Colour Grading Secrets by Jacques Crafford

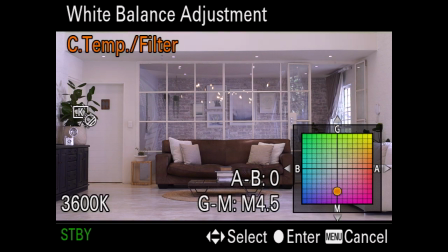4:04 This function gives you more freedom to fine-tune your image by allowing you to alter the green and magenta channel, similar to the thin slider in Lightroom and Premiere, except that it happens in camera. There are many scenarios where you would need this.
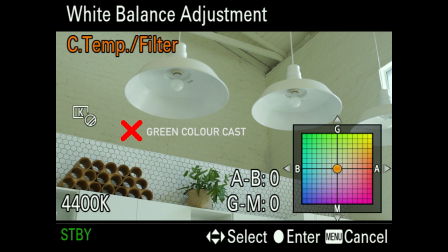4:17 For instance, if you look at this scene, you'll notice a green cast on the wall, and this is because of the sun hitting the green grass on the outside reflecting it inwards. By shifting in the opposite direction you're essentially taking the excess of red or green out making it more balanced and just like the white balance brings out the best colors in your frame.
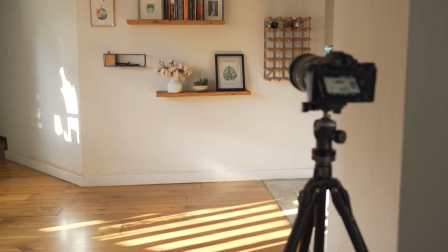4:34 Another scenario would be a wooden floor where the sun bounces off creates a magenta or orange cast.
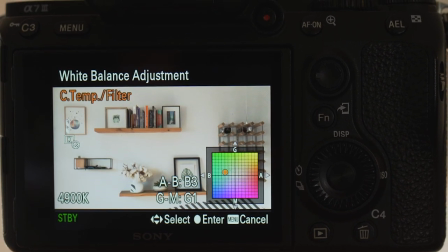4:41 Sometimes a cast is so strong that instead of trying to fix it in camera you should try and diffuse it or break it completely.
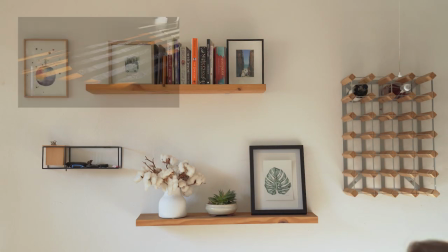4:48 If the cast is created by a smaller space or object and a situation allows,
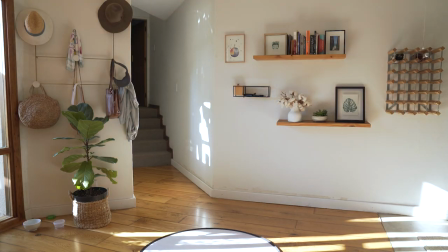4:52 I usually try to cover it up with some form of white cloth or a reflector, giving off a more desired bounce,
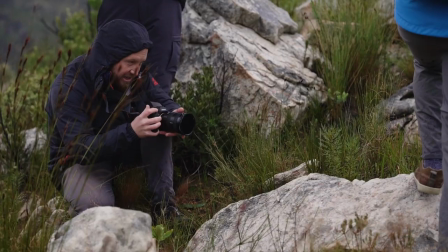4:58 but it depends on what you have at hand. What I love about my Sony is how quick and easy it is to adjust my Kelvin settings combined with a white balance shift.
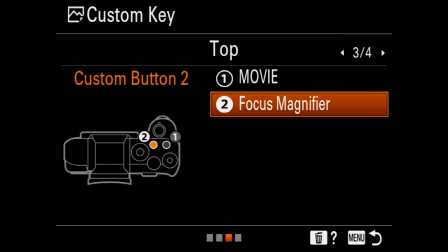5:07 With 12 customizable buttons on the camera, I'm able to tweak it in such a way that I never have to go into my menu unless I want to change my frame rate or format a card.
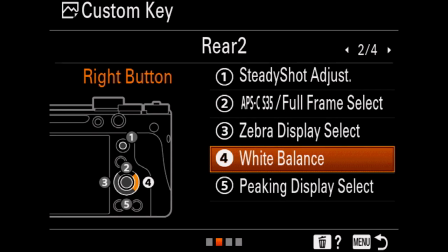5:16 To do a Kelvin adjustment I've made my white balance button the right directional button on my wheel which means if I want to do a shift I just
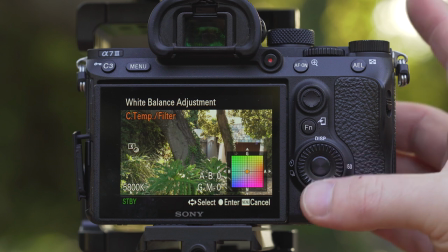5:24 tap the same button again to go right another advantage over other cameras is the ability to see the colors change in real time without going into the menu and trying to guess the correct color okay now that we've got white balance out of the way I know the next one might seem obvious but it is the biggest contributor to getting beautiful colors in your film the biggest difference in image quality between Hollywood and small production companies like
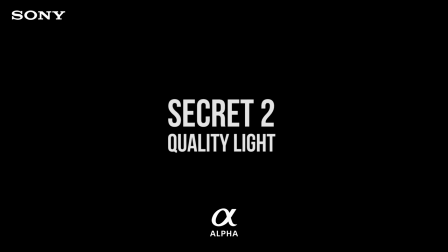5:48 us is light. In the world of commercials and movies a ridiculous amount of effort goes into lighting a scene.
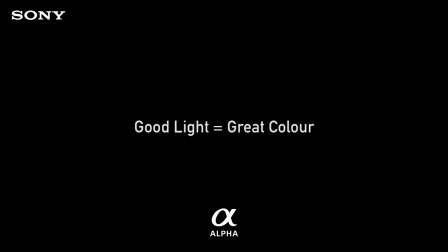5:55 It's safe to say that good light will give you great colors. Yes if you set aside the expensive cameras and lenses the difference comes in with lighting. Now for someone like me on most of the projects that I work on I don't have the time or the resources to create a Hollywood lighting setup. However what I can do is use a few basic tools that will dramatically improve the light in my scenes.
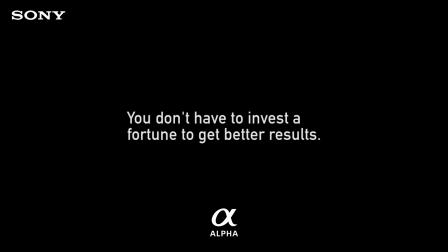6:19 I'm talking about something that's easy to manage and that doesn't cost an arm and a leg. Shooting in the best light.
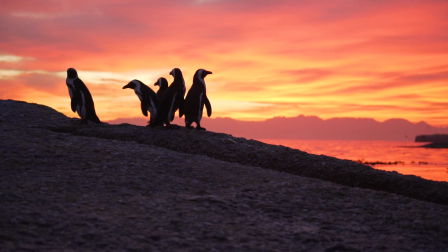6:25 Before we talk about these tools let's start with natural light. Now I'm not going to tell you to only shoot during golden hour or overcast days as it's pretty
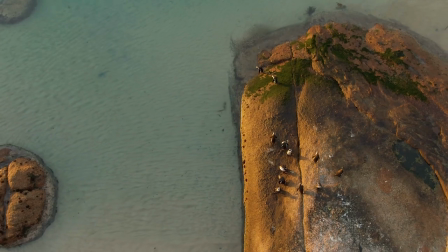6:33 obvious that shooting in this light will give you better images but we don't always have the luxury.
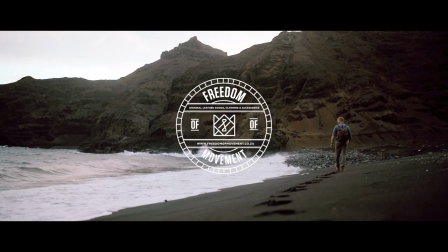6:38 This brand film I made for freedom of movement is a good example of where we only shot in the best light.
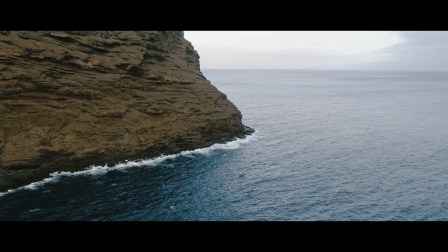6:44 We flew to the remote island of St Helena where you don't have the option of staying as
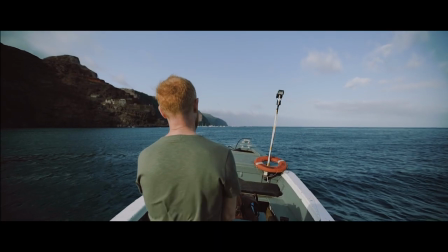6:49 long as you like as the plane only arrives on Saturdays for a drop-off and a pickup.
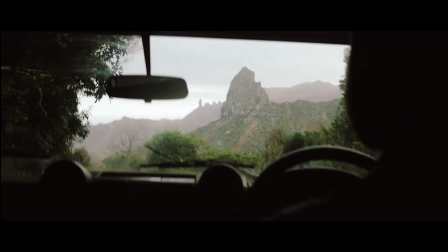6:54 We chose to stay the minimum of seven days which means it's quite an expensive trip so the budget didn't allow for additional crew.
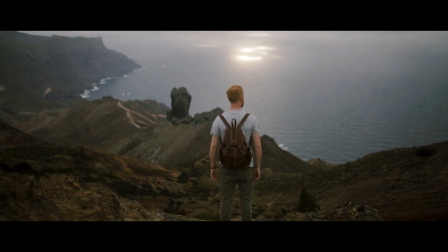7:01 Because it was only me and the model we didn't have any means of creating additional lighting setups, which meant we had to rely on good light. Manipulating light. A five-in-one reflector will work wonders and can add serious production value to your shoots.
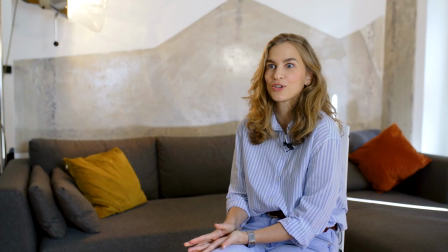7:16 This small and inexpensive tool has helped me in countless situations and I simply won't go on a shoot without one.
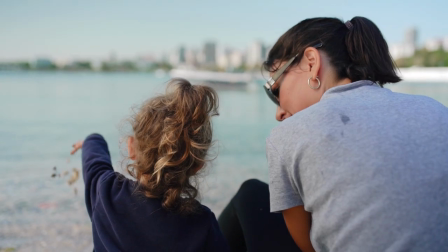7:22 Here's some examples of shots I filmed in Turkey.
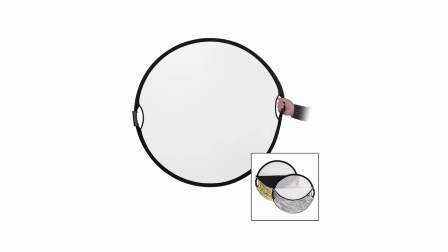7:25 All of these shots are filmed in direct sunlight in the middle of the day with only a diffuser between the subject and the sun held up by my assistant.
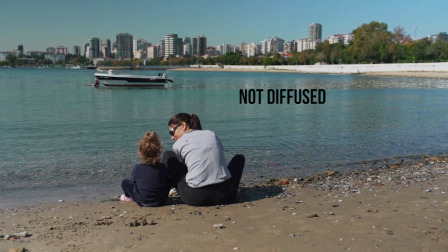7:34 The trick is to diffuse the close-up shots and leave only the wider shots for direct sunlight since it's easier to get away with a wide shot.
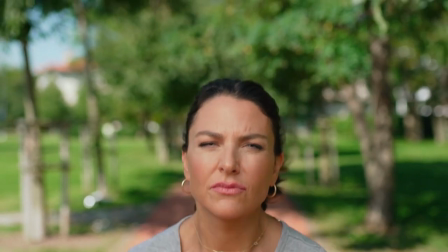7:42 We had to shoot the scene in the middle of the day and with such an intense close-up there was no way
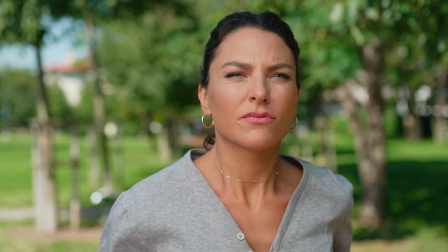7:47 I could show her face in direct sunlight so I had my assistant run backwards with me while diffusing her face.
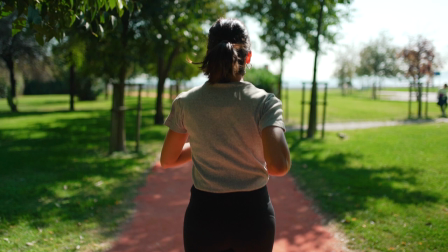7:53 As for the wider shot I purposely filmed it from behind using the shade as cover and because you don't see the skin tone from the front, you don't really see that it's washed out.